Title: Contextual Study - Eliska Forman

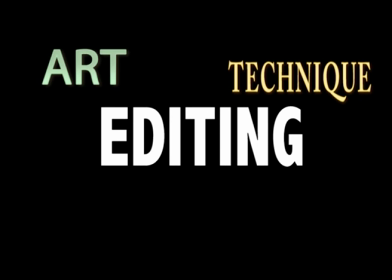Editing. The art, technique and practice of assembling shots in a sequence.
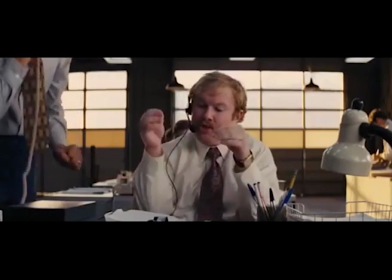The role of an editor is to mechanically put pieces of film together, cut film slates or edit dialogue scenes. The history of editing. In 1895, the Lumiere brothers invented cinematography.
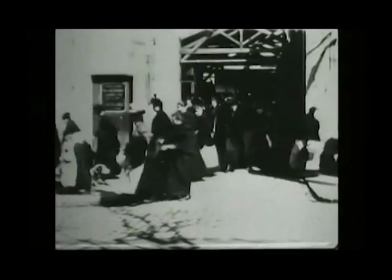This was a device that recorded, captured and projected motion picture. However, even though it was the Lumiere brothers that had the great invention,
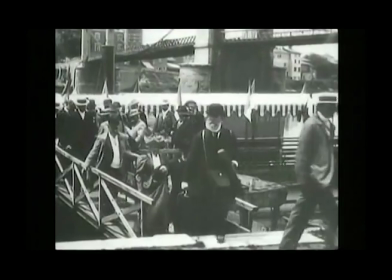it was Edwin Porter that came along in 1901 and showed that film didn't have to be one long piece of footage.
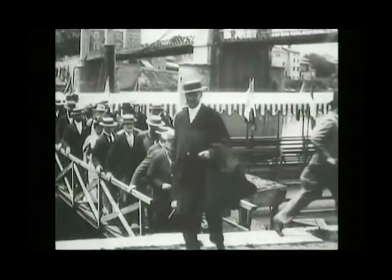He used footage to tell a different story, unrelated to what the footage originally was meant to portray.
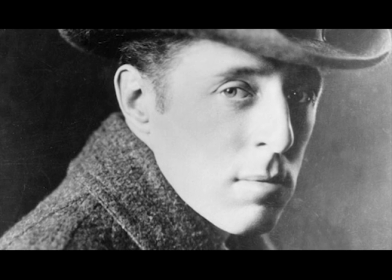It was D.W. Griffiths that realised emotions could also be portrayed through different camera angles and pace of editing.
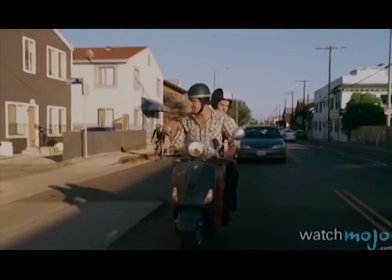It wasn't all down to the actors. Editing has allowed films nowadays to grow and become more interesting for audience through aspects such as camera angles,
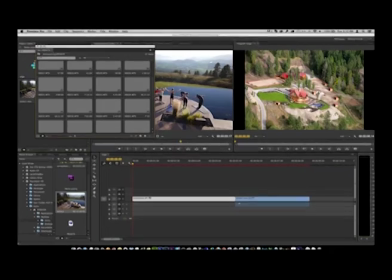narrative, actors, and many more. The use of digital editing and technology has allowed editing techniques to progress and develop.
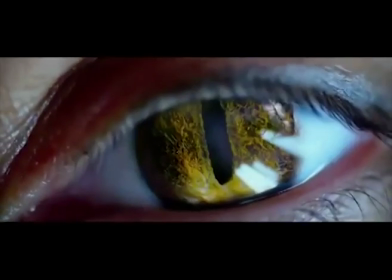The average film originally has 200 hours and is then condensed into 2 hours worth of footage due to editing.
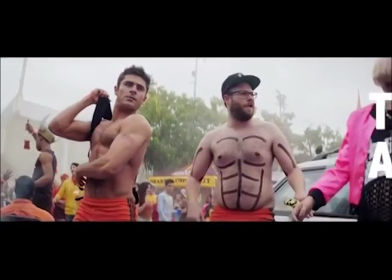Techniques and styles. Over the years, more techniques and styles have come into editing.
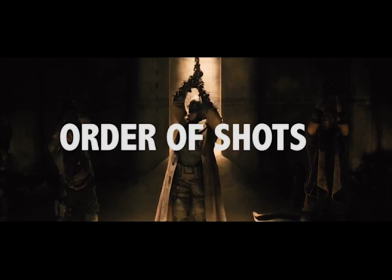Here are a few. Order of shots. Whilst editing, the order of shots are placed in can show a lot about a scene.
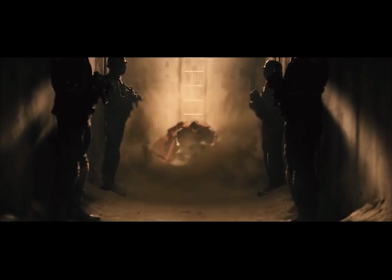It can change the meaning depending on which shot follows another.
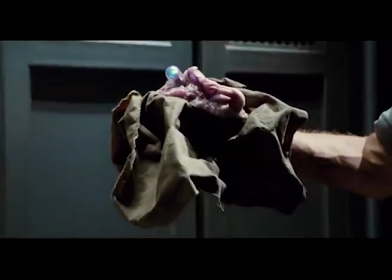Putting two shots together can suggest a connection between characters, emotions, or actions, as well as even showing a contrast between these things.
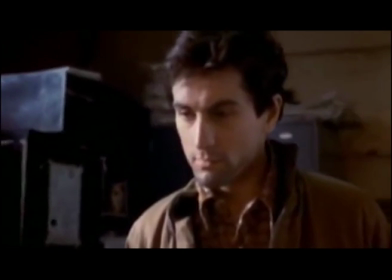The order of shots can also show who motivates the edit.
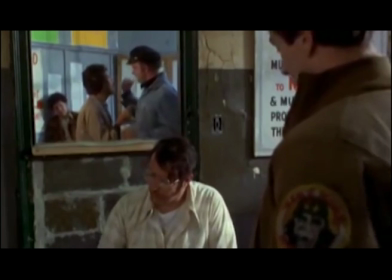In the movie Taxi Driver, we can see that even though the manager is talking, the camera is still on the other man, showing his dominance in this film.
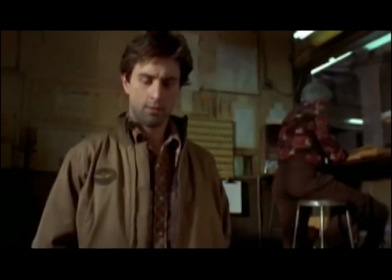So what do you want to hack for, Bickle? I can't sleep nights. There's porn out there just for that.
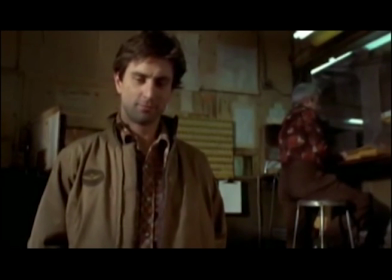Yeah, I know, I tried that.
As the scene is at the beginning of the film, it suggests his leading role in the film to come. The screen time of actors tells us which characters are more important. Linear narrative.
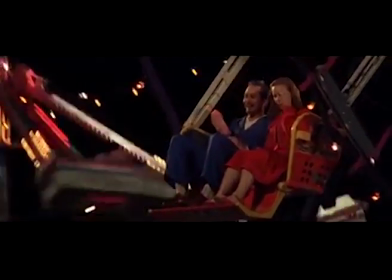Continuity editing is the cutting of shots to tell a story with a narrative continuity. It tells a story in a linear form passing through time in order.
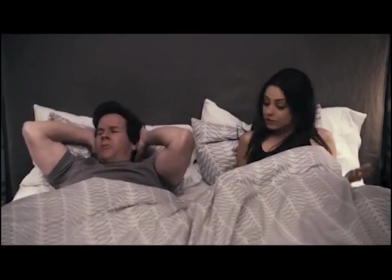The flow is smooth from shot to shot and creates realism in the film. The edits that are used are somewhat invisible, making the film seem more realistic.
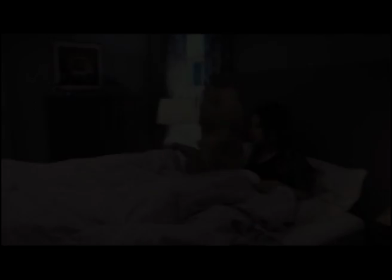In some way, the audience forget they are even watching a film. Establishing shots.
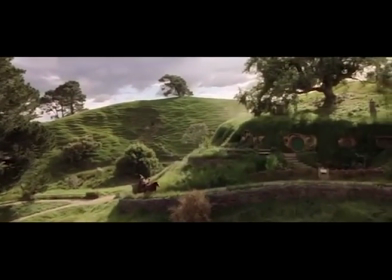Establishing shots also play a part in the continuity of a film. By setting the scene at the beginning of a sequence, the audience are clear where the events are occurring.
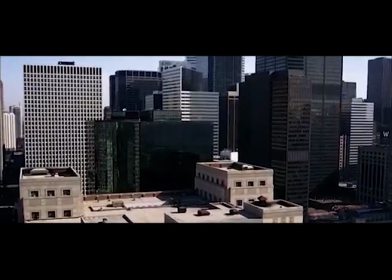Establishing shots can also be used in the middle of a film to set a new scene, for example, in a different country.
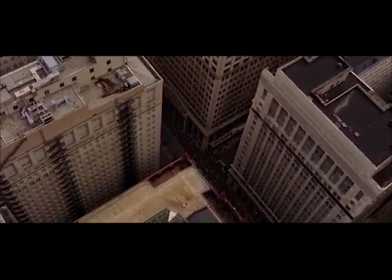However, in a narrative film, time has not gone backwards, it has only gone forwards. The 180-degree rule.
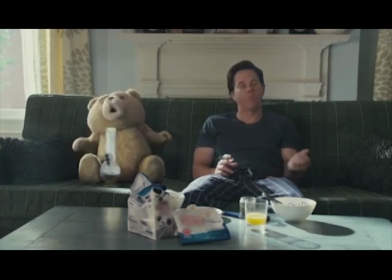The 180-degree rule also creates a realism effect. This is the ideology that the camera should only be kept on one side of a character.
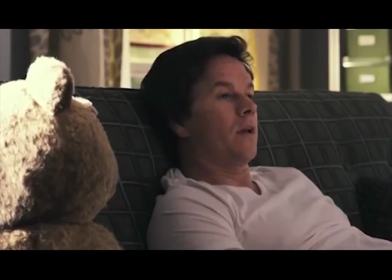As we can see here in Ted, the camera is always on one side of the sofa. If the rule is broken, the audience can become confused and lose focus on the scene.
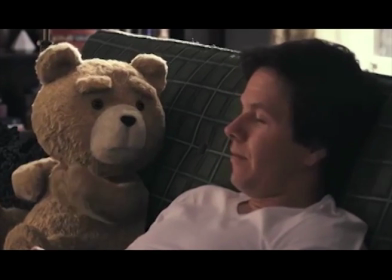It becomes disorientated and the audience may lose vital parts of the film. Shot reverse shot.
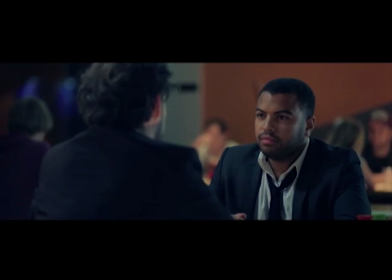Shot reverse shot is often used in a dialogue between two characters standing opposite each other or at an object. A shot showing what the character is supposedly looking at is followed by a reverse angle shot of the character looking at it or the character looking at them.
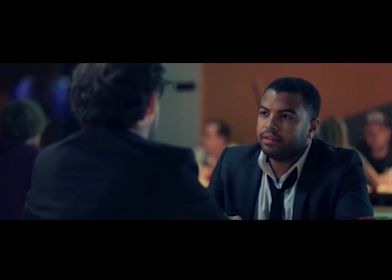So you never wanted a normal type life? The hell is that? Takeaways and going down the pub?
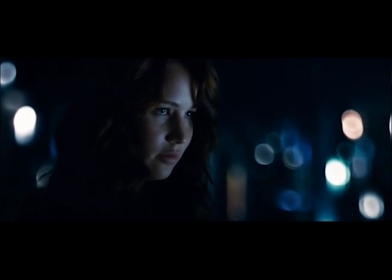Shot reverse shot often ties in with the 180-degree rule to retain continuity.
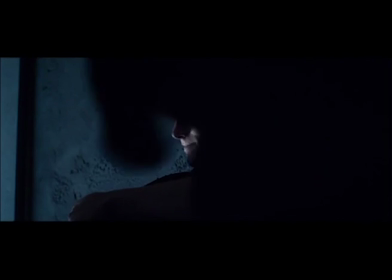It does this by not distorting the audience's sense of location with the characters in the shots.
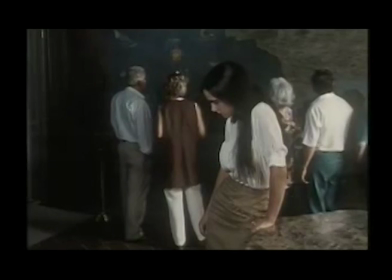Eyeline match. Eyeline match can also be used within a shot reverse shot scene, but is often seen by itself.
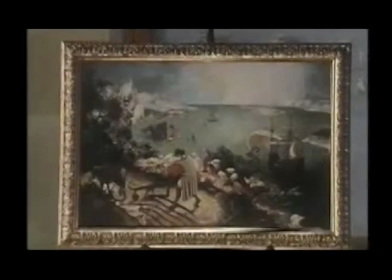The camera shows the character looking at an object and then cuts to a direct eyeline match of what the character is seeing.
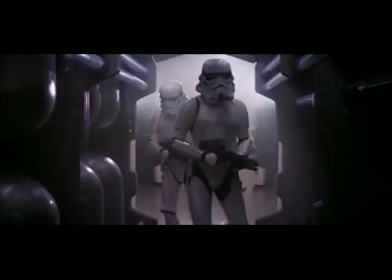In some cases, the shot then reverts back to the character and their expression or reaction.
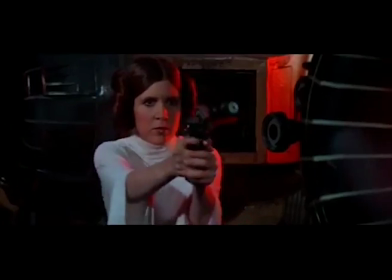There's one, set for stun.
Match on action.
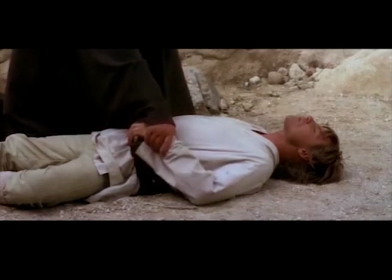Match on action is also a form of continuity editing that helps the footage of a scene flow smoothly.